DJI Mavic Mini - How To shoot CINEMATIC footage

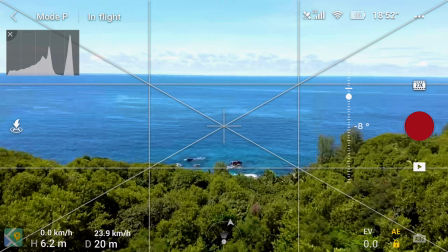[4:07]
This next shot is through the trees over the swimming pool and going
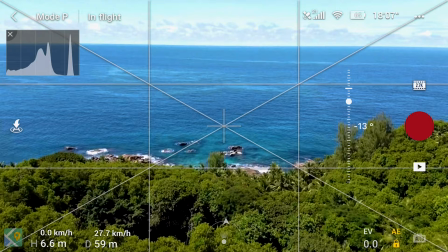[4:12]
down to the rocks and this beautiful turquoise water so
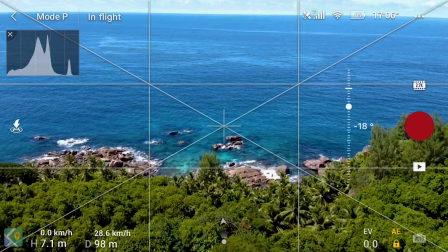[4:17]
once again you can see the pitch it's 14 degrees 15 degrees 16 degrees I'm
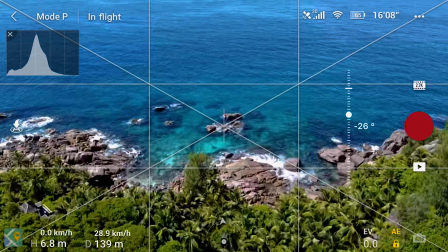[4:22]
moving the drone forward and I'm not going up or down with the drone but you can
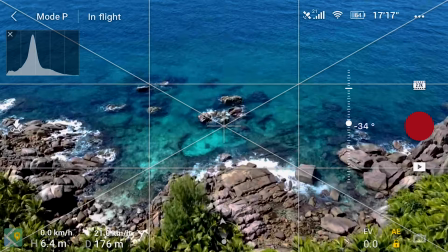[4:26]
see that I'm very very gently it's 30 degrees now pitching down and
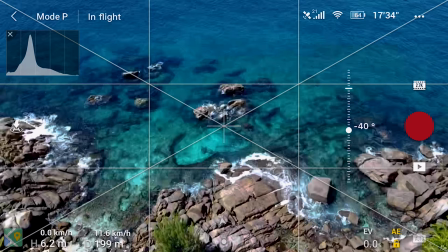[4:32]
at the same time slowing the drone down which is quite difficult believe it or not right
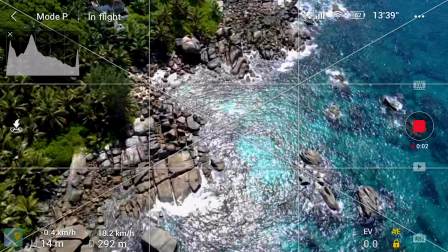[4:39]
in this shot I'm starting with the water and the rocks and I'm pitching up so I'm
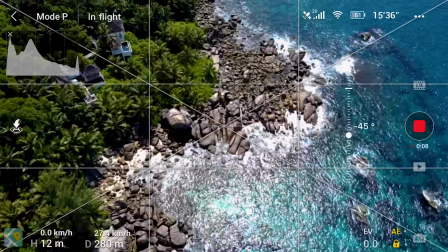[4:43]
actually flying forward and pitching up to reveal
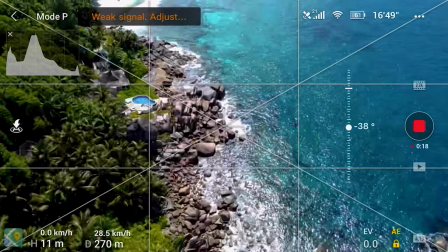[4:48]
the the beach and the villas on the beach now this is it's it's it's also quite a difficult move it's like rubbing your
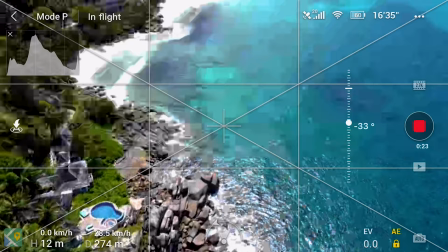[4:57]
head and patting your belly at the same time so you've got two things to do and if you have to do them quite slowly and smoothly it's quite difficult and
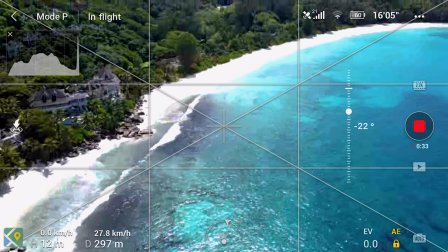[5:05]
the hardest thing is stopping so getting one stick to stop and getting the other stick to stop at the same time now you can see my drone here is going
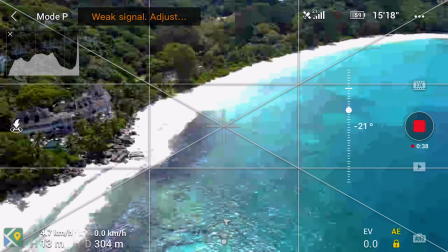[5:12]
absolutely crazy and it cut out now the drone cutting out is a normal thing here so this is like through the trees Sam
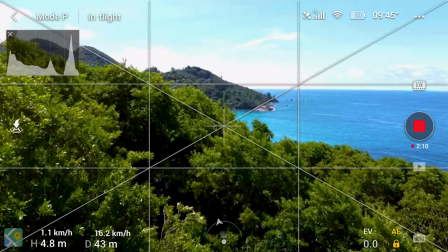[5:20]
Calder style I'm flying through the trees you've got a bit of the villa on the left and I'm flying to do kind of a reveal shot of the
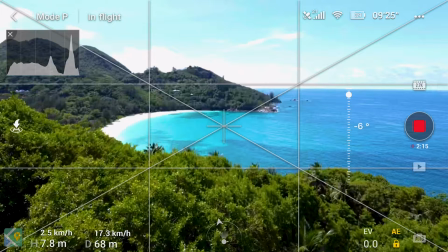[5:27]
beach down below so I'm flying forward I am going up at the same time and I'm pitching down so I'm using
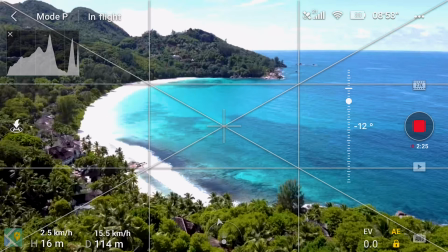[5:36]
three things at the same time so I'm patting my belly rubbing my head and pulling my ear at the same time which is also quite
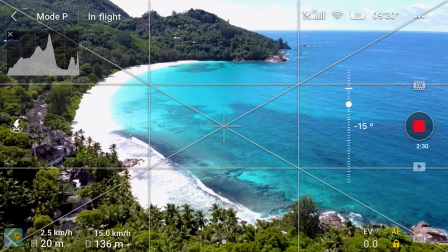[5:43]
difficult I recommend using two sticks at a time but if you can you can do three things at a time so move forward go up and pitch down
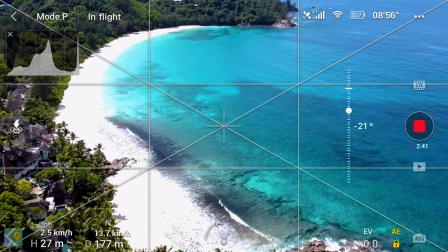[5:51]
but I'm trying to do it as smoothly as possible and I'm trying to stop as smoothly as possible which is not easy when you've got three things at the same time.
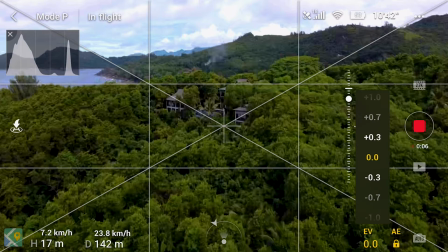[6:03]
And this last shot here is the villa. I'm going up, I'm going forward, and I'm also about to start pitching down.
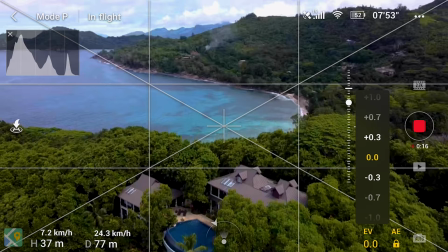[6:11]
I'm sorry, I've got the Eevee in the way again, but as you can see, the little dot is gonna start pitching down.
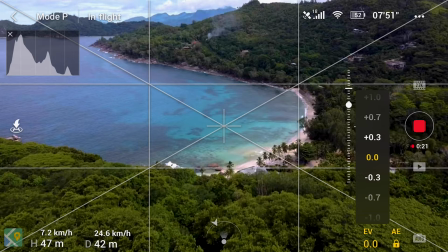[6:16]
Obviously, by the image you're gonna see, I'm gonna start pitching down here, so to reveal the Takamaka beach, it's called, behind the villa.
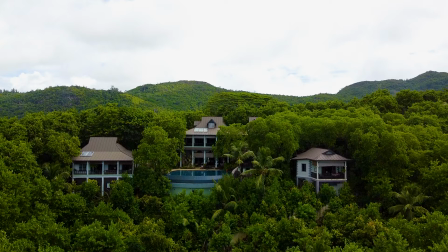[6:28]
Now, let's see what this all looks like straight out of the drone so